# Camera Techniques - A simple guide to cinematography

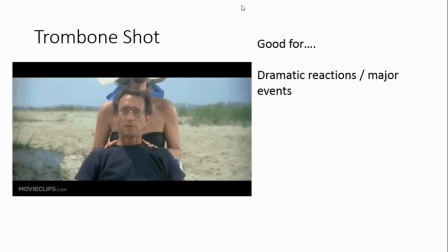[10:43]
I'm sure people have other keywords that they use for them but trombone shots pretty common key term. The way it's done is the camera zooms out as the camera is tracked in or the camera tracks out
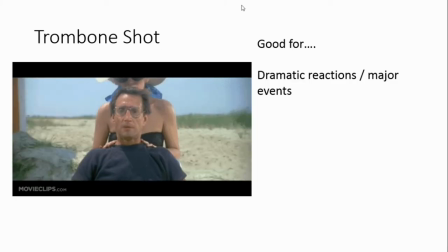[11:01]
whilst the camera zooms in and it creates this effect of making it look as though the background is moving away from the person it looks makes it look as though the background is getting further away and it helps us to focus suddenly quite dramatically on a person
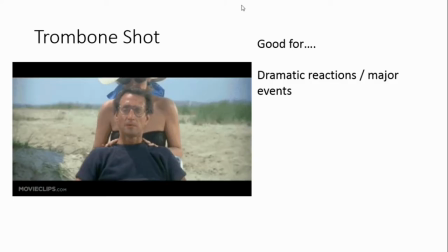[11:18]
or a thing so it's often used for major dramatic reactions so this if you know
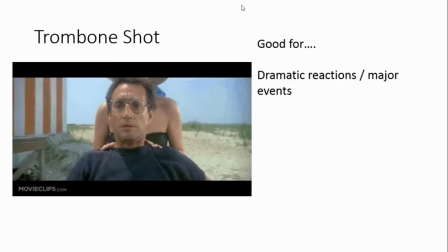[11:22]
this is from a film called Jaws and it's the moment whether the town
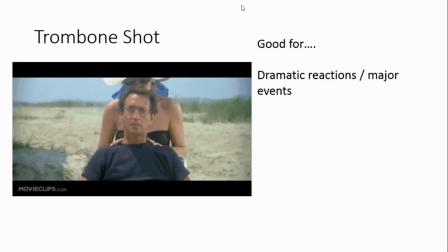[11:27]
sheriff or police sergeant I can't remember his title but it's
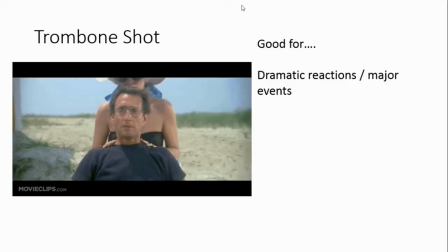[11:33]
the moment where he realizes there is a shark in the water so it's quite good for major events or dramatic reactions.
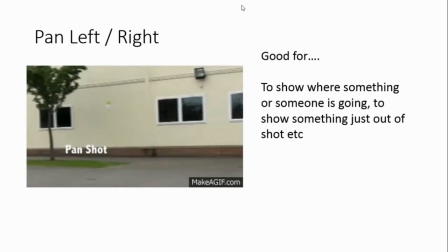[11:42]
A pan left or a pan right is where your camera stays in one spot but it turns to look left or right so
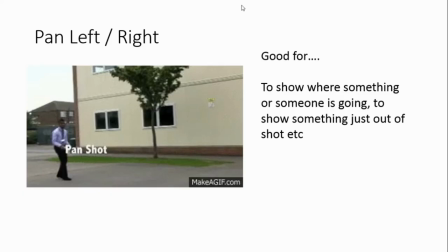[11:50]
it doesn't move from the ground but you're just turning the camera around left or right and it's quite good it makes it sometimes it makes us look like we are
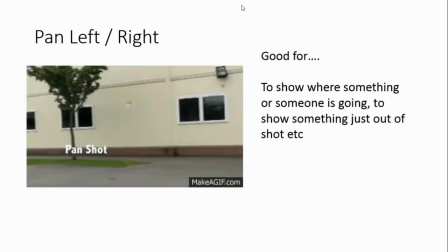[11:59]
looking left or right as an audience or shows us where somebody is looking or shows us
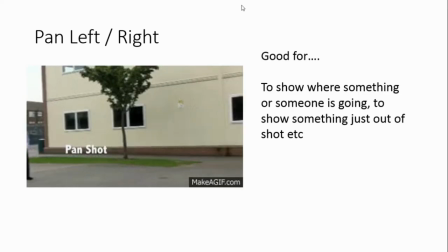[12:03]
where somebody is going in this case it's showing us a ball that this man has thrown but it's it's just kind of draw attention from one place to another
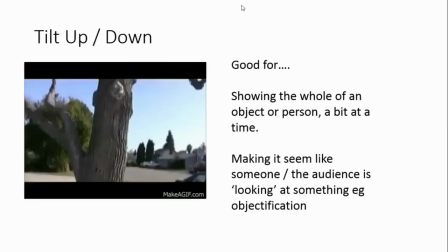[12:13]
basically you can also get a tilt up
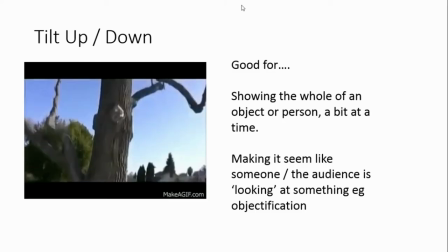[12:17]
or a tilt down again your camera is staying in one place it doesn't move from the floor but at this time it's looking up or down, not left or right.
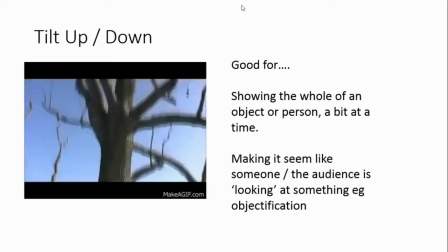[12:25]
So a pan left or right, but tilt goes up or down. And this shows us the whole of an object or a person a bit at a time.
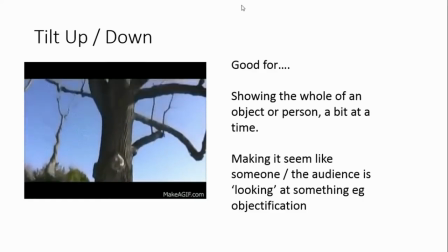[12:33]
So we start at the bottom of the tree and we go to the top of the tree.
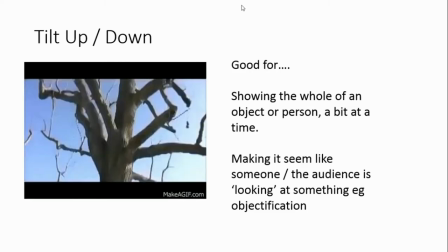[12:37]
Sometimes if it's done with a person, it makes us look like we are looking at them, their body, and it can be quite objectifying.
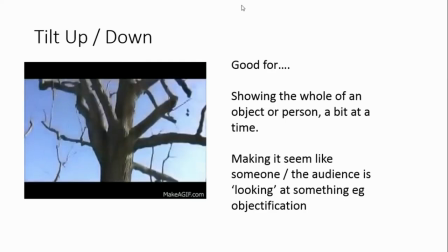[12:45]
You see it quite a lot in music
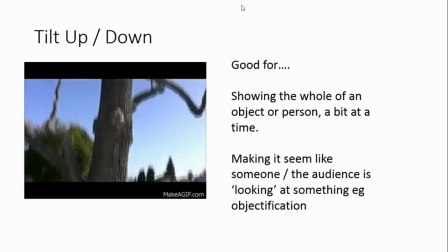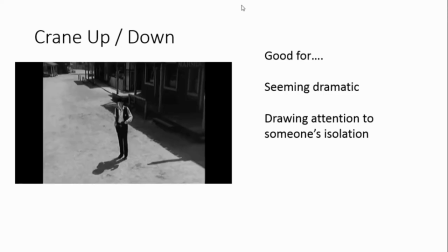[12:52]
videos this is a crane up you can get crane downs as well but a crane is where they're literally using a kind of a piece of machinery like a small crane to take the camera from maybe eye level all the way up into the air or from the air all the way down
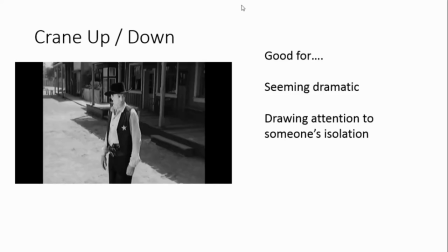[13:08]
onto the ground it can go both ways it can be quite dramatic so if you're going from eye level to kind of right up in the air it seems quite dramatic it can draw attention to someone's isolation or surroundings so suddenly seeing that he's in this town on his own if you crane
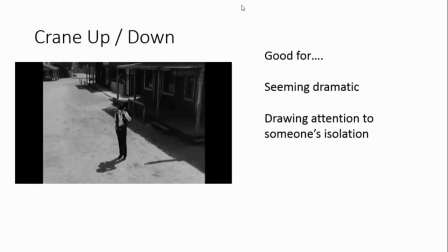[13:26]
from further up down in towards somebody or something that can suddenly
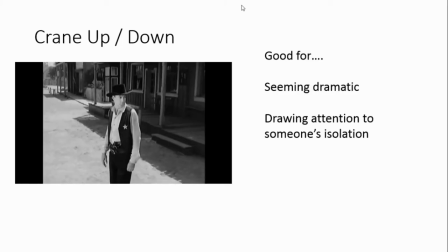[13:30]
draw our attention to that person or thing and make them seem quite important another shot you might see is a point of view shot point of view shot is literally shot as though the camera is the person who is looking at something. So you will often, it's often hand-held but it's often as though we the audience are the camera and we are looking at things and it helps put us as an audience in the position of the character. So it helps to engage us by making us feel as though we are the character. It helps us to understand them. So that was my easy to understand guide to camera cinematography, different angles, shot types and movements. Please check out my other videos for analysing things like sound and editing as well.